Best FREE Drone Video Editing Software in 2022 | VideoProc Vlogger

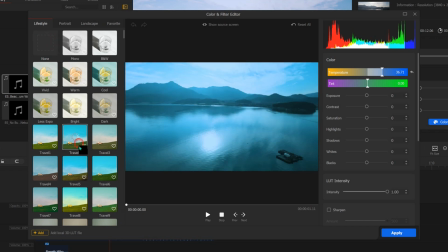(4:35)
So what I'm going to do is maybe try out, you know, different color schemes here.
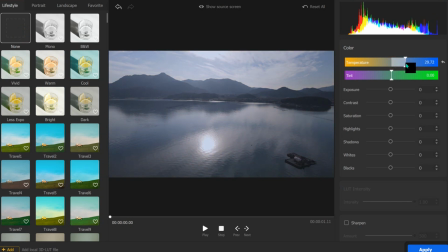(4:40)
However, what you can do is actually I can actually increase the temperature to bring up blue because I want this video to be a little more blue. I can actually increase the contrast a little bit because the mountains, they kind of look like one mountain.
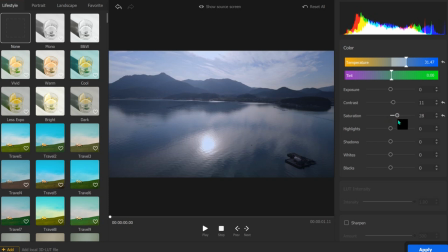(4:54)
However, there are layers of them. The saturation is really bringing out the color of the sky. And if you want to make the color look a bit more dramatic, you can actually bring down the blacks so that it looks even more contrasty. And now onto my favorite part, which is motion effect. With VideoProc Vlogger Editor, you can easily put in any motions that you fancy.
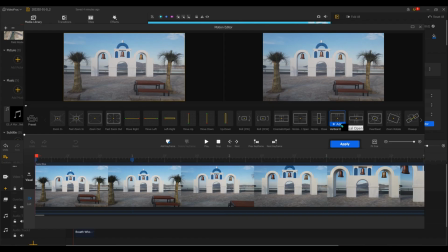(5:19)
So let's hit the motion editor. And what I'm gonna do is I'm gonna do the vertical open.
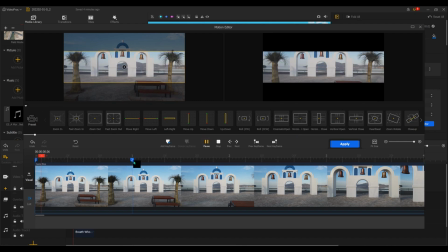(5:26)
Edit here and it automatically adds at the first 1 second.
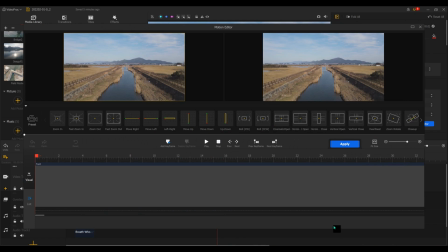(5:32)
So better example is here. If I do cinematic opening into this shot, it looks beautiful.
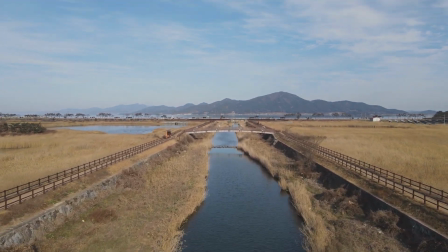But the next favorite part is the speed ramp, and that's something that all us drone pilots want to put in our drone footage.
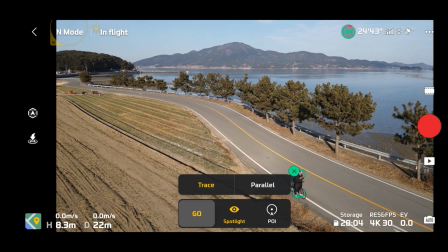(5:55)
So here I have this bike, so I actually made sure that this drone was on the follow mode,
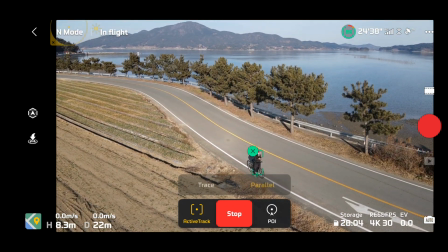(6:02)
active track mode, and just let it track me while I was on bicycle.
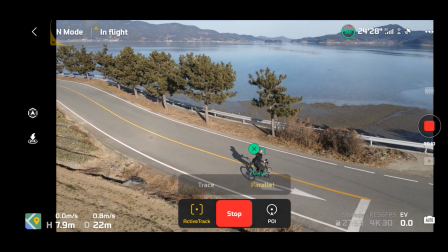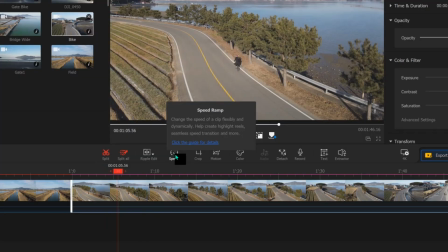(6:13)
Because the drone active follow mode, it's not that fast. What I would really like to do is add the speed ramp.
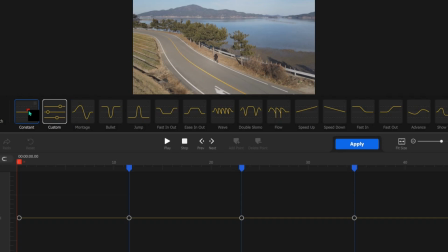(6:20)
You can do the constant, so you have all this 2x, 4x, 8x, etc. But what I want to do is try the montage. So here you can actually watch the preview.
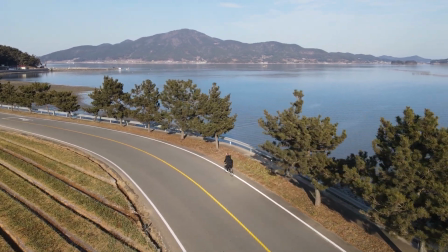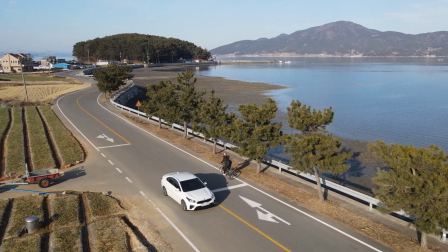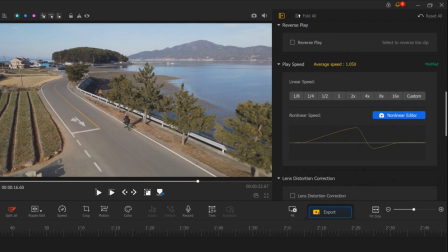(6:47)
The side note here, if you want something more simple, in this box you also can play with the speed, linear speed. So the next essential feature for drone videography is the transition. You don't want to overuse it, but you want to definitely use some of it to make your drone footage a lot more exciting, a lot more cinematic.
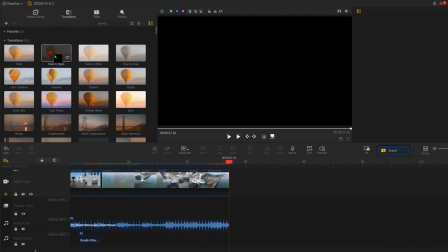(7:09)
So here there's a landscape shot. What I want to do is a very simple fade out shot and just drop in fade to black transition,
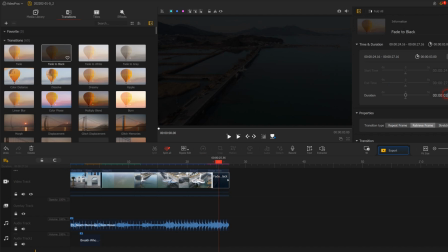(7:17)
and there are 60 transition templates, 60.
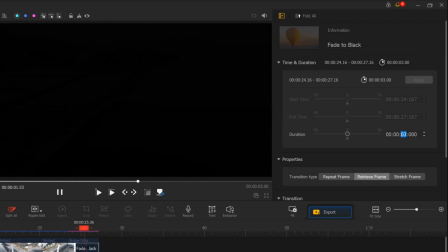(7:21)
And you can also adjust the duration as you see fit, and voila, here we go.
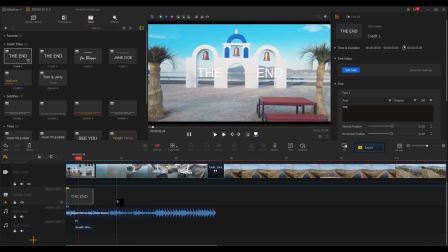(7:28)
And now we're into the final part, and it is the title. So you can add title to the video.
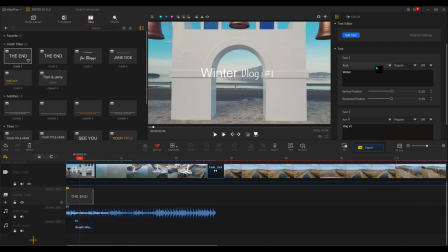(7:34)
I don't like overdoing it, but you want to do some. Here you have a lot of different fonts to make everything a little more cute. So with the essential use of title, or even making, you know, subtitle, what you're gonna do is when you refer back, you can really see what you filmed, where you filmed, etc.
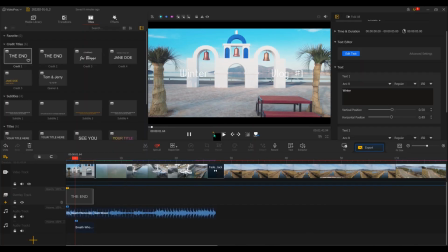(7:53)
It makes video a lot more engaging and also very personal. So I hope you guys enjoyed today me showing you how I actually really edit the video using a software that is free to download, VideoProc Vlogger video software.
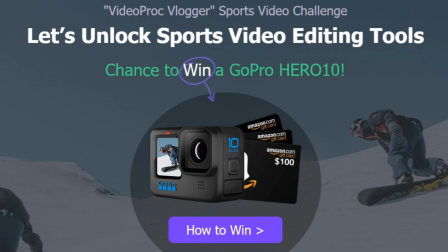(8:10)
So do make sure to check it out, and they do have this challenge where you have the chance to win GoPro Hero 10. So you definitely want to check out the link down below, and I'll come back with some other interesting reviews on the tech gadgets and drone. So please don't forget to subscribe, like the video, and see you.